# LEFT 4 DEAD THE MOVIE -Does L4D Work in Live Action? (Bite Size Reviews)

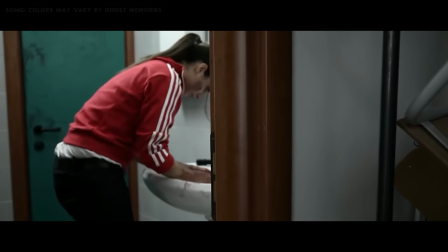12:40 That's a great reference to the game. Zoey has her moment in the restroom to reflect.
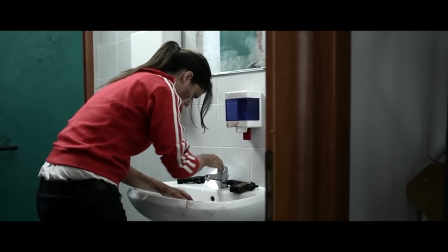12:47 Get what I did there? And then she has time to wash the blood off her hands.
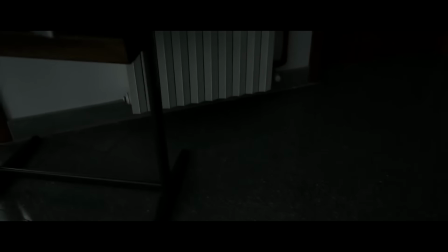12:52 Don't judge me, just bringing up pretty common cinematic visualizations. Lewis skims the infirmary and dives into the 2009 meme rabbit hole.
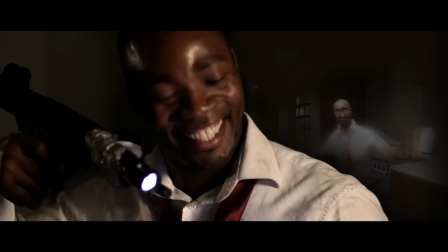13:02 Pills here. Pills here. Pills here. Pills here.
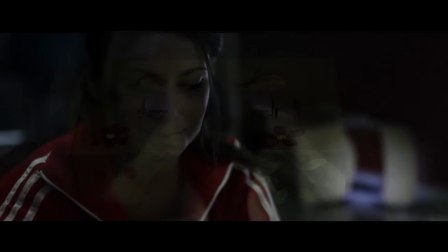13:07 We cut back to Zoey rummaging through a classroom to find a squeaky gnome, a reference to Noam Chomsky, who recently was sent to space.
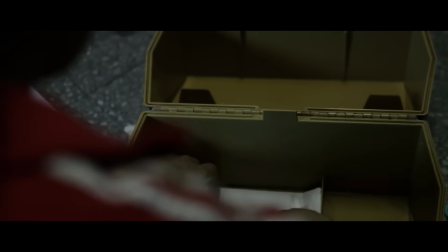13:14 "Hope you're having fun up there, Mr. Chomsky." She also finds a kid's drawing to weep over. While sad, it just feels like it's there just to force a sad emotion.
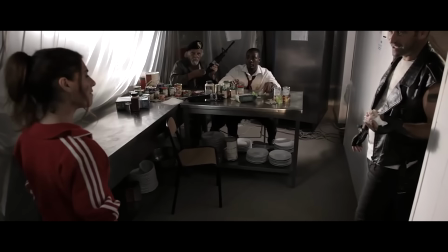13:22 That's a shit drawing. The foursome are eating when the principal starts talking to them over the intercom.
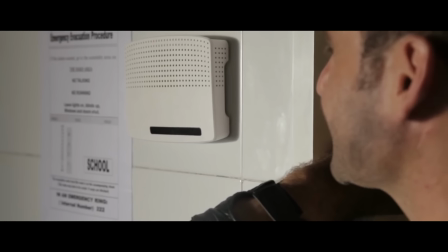13:27 "It's an intercom."
Yes, Zoey, the intercom. Lewis and Francois voice their gratefulness as the principal asks where they are going after leaving the school.
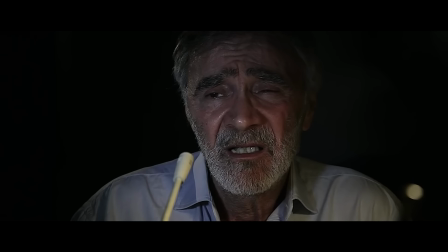13:36 Francois brings up Astoria, and Gordon says it's 300 miles up north and the chances are slim.
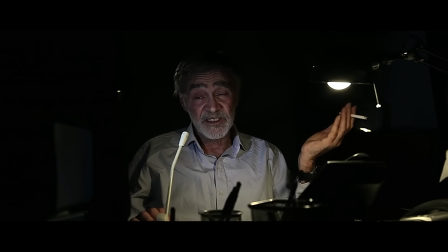13:42 Francois's idea of where to go was half-assed, but at least there was a survivor around to convince them otherwise, hopefully.
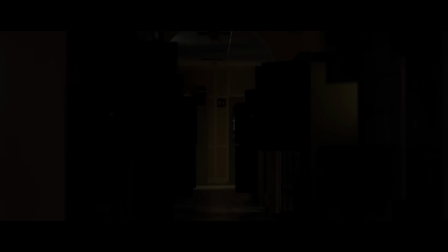13:49 Especially since this one school apparently has a functioning radio tower to try and call for help.
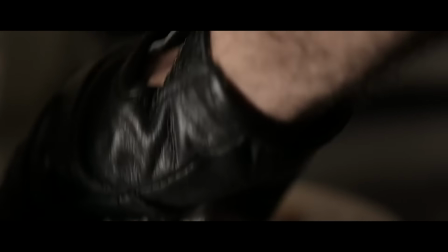13:55 As they start to plan over the intercom, Francois puts a burrito in the microwave, which overloads the power grid,
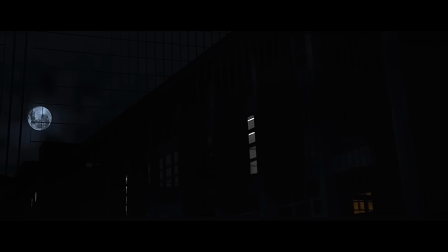14:00 turning off the electricity, which funnily enough only happens after the survivors arrive. Perfect timing for this Deus Ex Machina moment. Even more luckily, this school has a backup generator that powers the radio tower, and they say it won't last long, because we need to hurry up things and have some rising action.
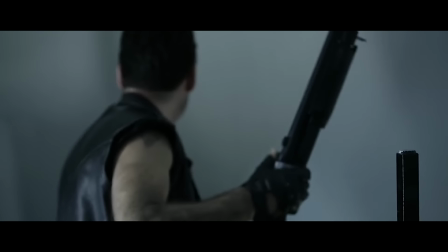14:17 They rendezvous with the principal and begin heading to the church, while the principal walks away with a devilish smile.
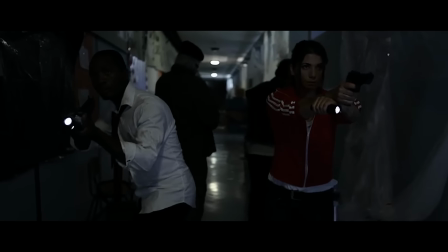14:24 I wonder if he has any bad intentions. A few common infected growl like hunters despite not repping the hoodie.
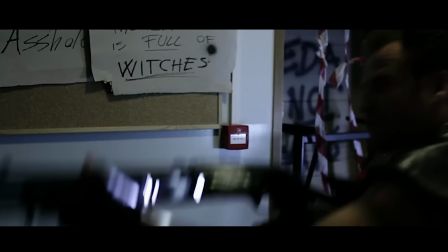14:31 The walls do have some graffiti that is another gesture of the Left 4 Dead franchise,
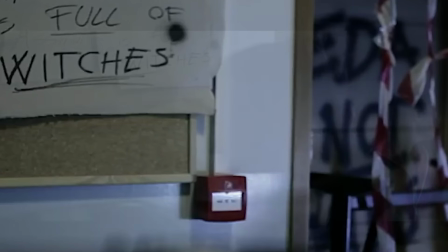14:36 which I do appreciate the dedication to the set design. I also noticed that each survivor is
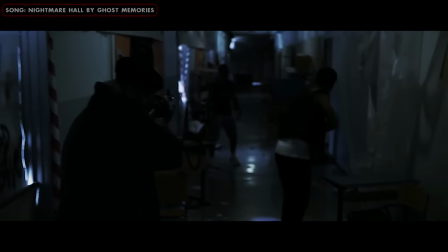14:41 wielding the exact firearms that they had in the Left 4 Dead 1 opening cinematic,
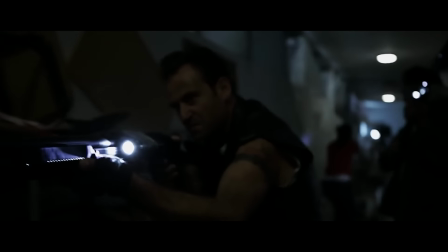14:46 with Bill holding the M16, Francois the pump shotgun, Lewis with the SMG, and Zoey holding the dual pistols.
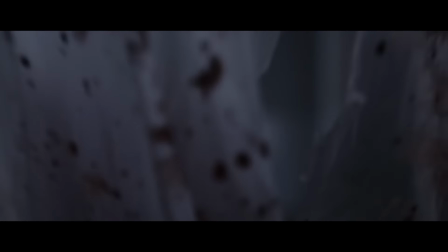14:54 So a nice attention to detail that really makes you feel like a Left 4 Dead 1 survivor.
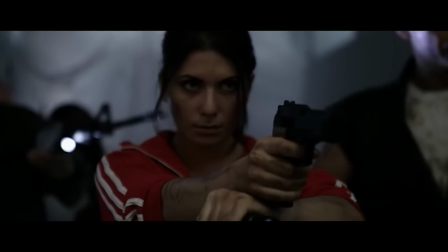14:59 The action that proceeds with taking out infected after infected is pretty decent.
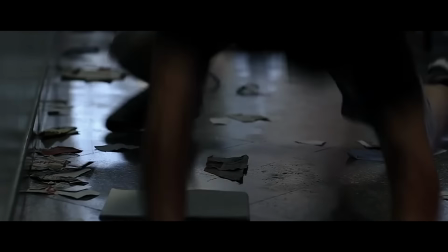15:03 The camera angles, the tracking shots, really well done, and what I expect from a full movie experience of a horde attack.
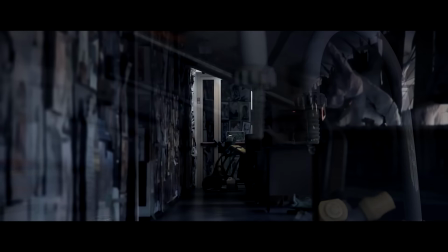15:10 The director also informed me that 80% of the movie was shot in this real-life school, all during the summer holidays, of course.
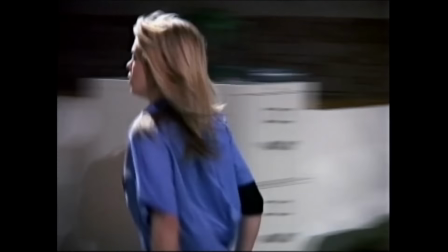15:18 But that didn't stop a cleaning lady from walking in and seeing what was basically a bunch of dead and bloodied bodies and blood on the floor in the hallways,
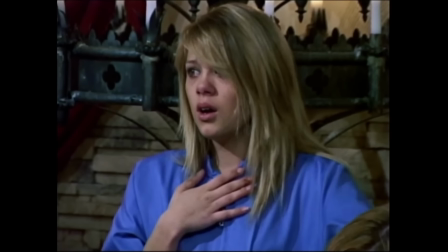15:27 causing her to break down and cry. That poor woman. But hey, if it's making someone cry when they walk in, you're doing a good job.
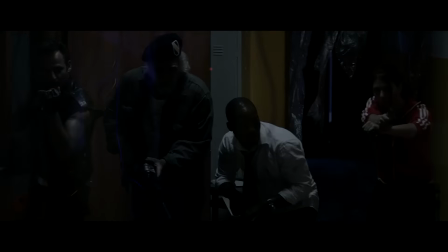15:38 This is topped off with the atmosphere suddenly darkening and becoming quieter as they hear a witch weeping down the hall.
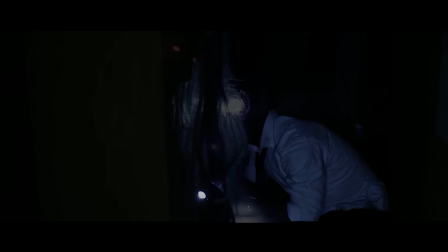15:45 It genuinely is a damn creepy shot as we see the darkened outline of the witch's frame,
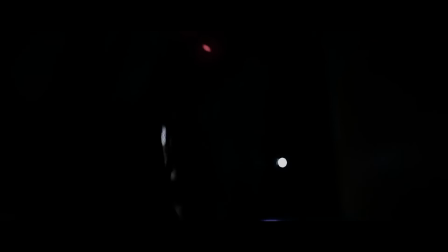15:52 her eyes reddened, until she attacks, giving out a disturbing scream. Barreling down the hallway. We don't get to see much of her realistic design since she is cloaked in darkness, but the experience alone was actually pretty well done and actually
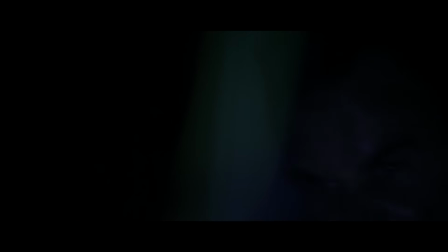16:11 made me feel like I was watching a horror movie for the first time in this flick,
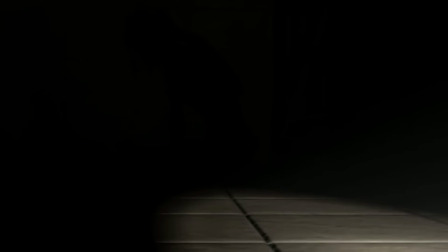16:15 and it did give me the same vibes as when they encountered the witch in the Left 4 Dead 1 opening cinematic.
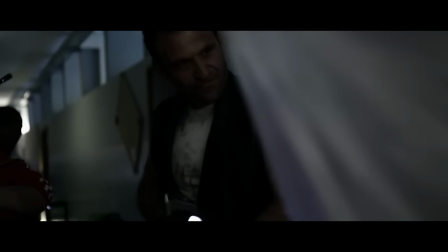16:22 With the Wicked Witch dead, the survivors progress to the church, which is right outside the radio station, where Lewis and Zoey,
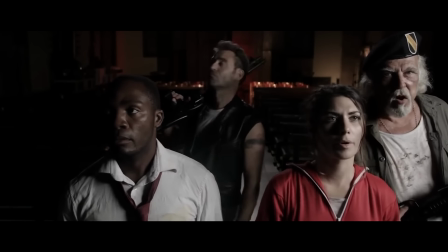16:30 uncharacteristically, begin to argue religion as they stare at the cross-bound Jesus statue.
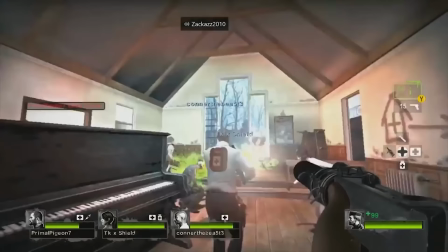16:36 Despite them having already been through a church in Death Toll, they decide, hey, let's have Lewis say God is dead,
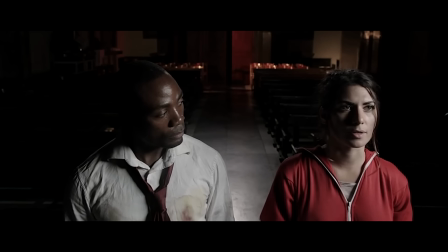16:43 while Zoey says, no, he is real, and we are humanity's saviors.
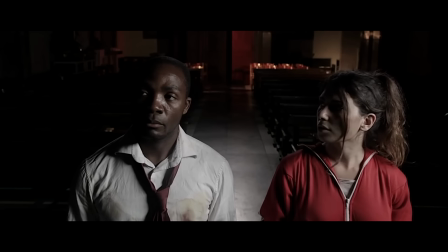16:48 We are the chosen protectors of humanity.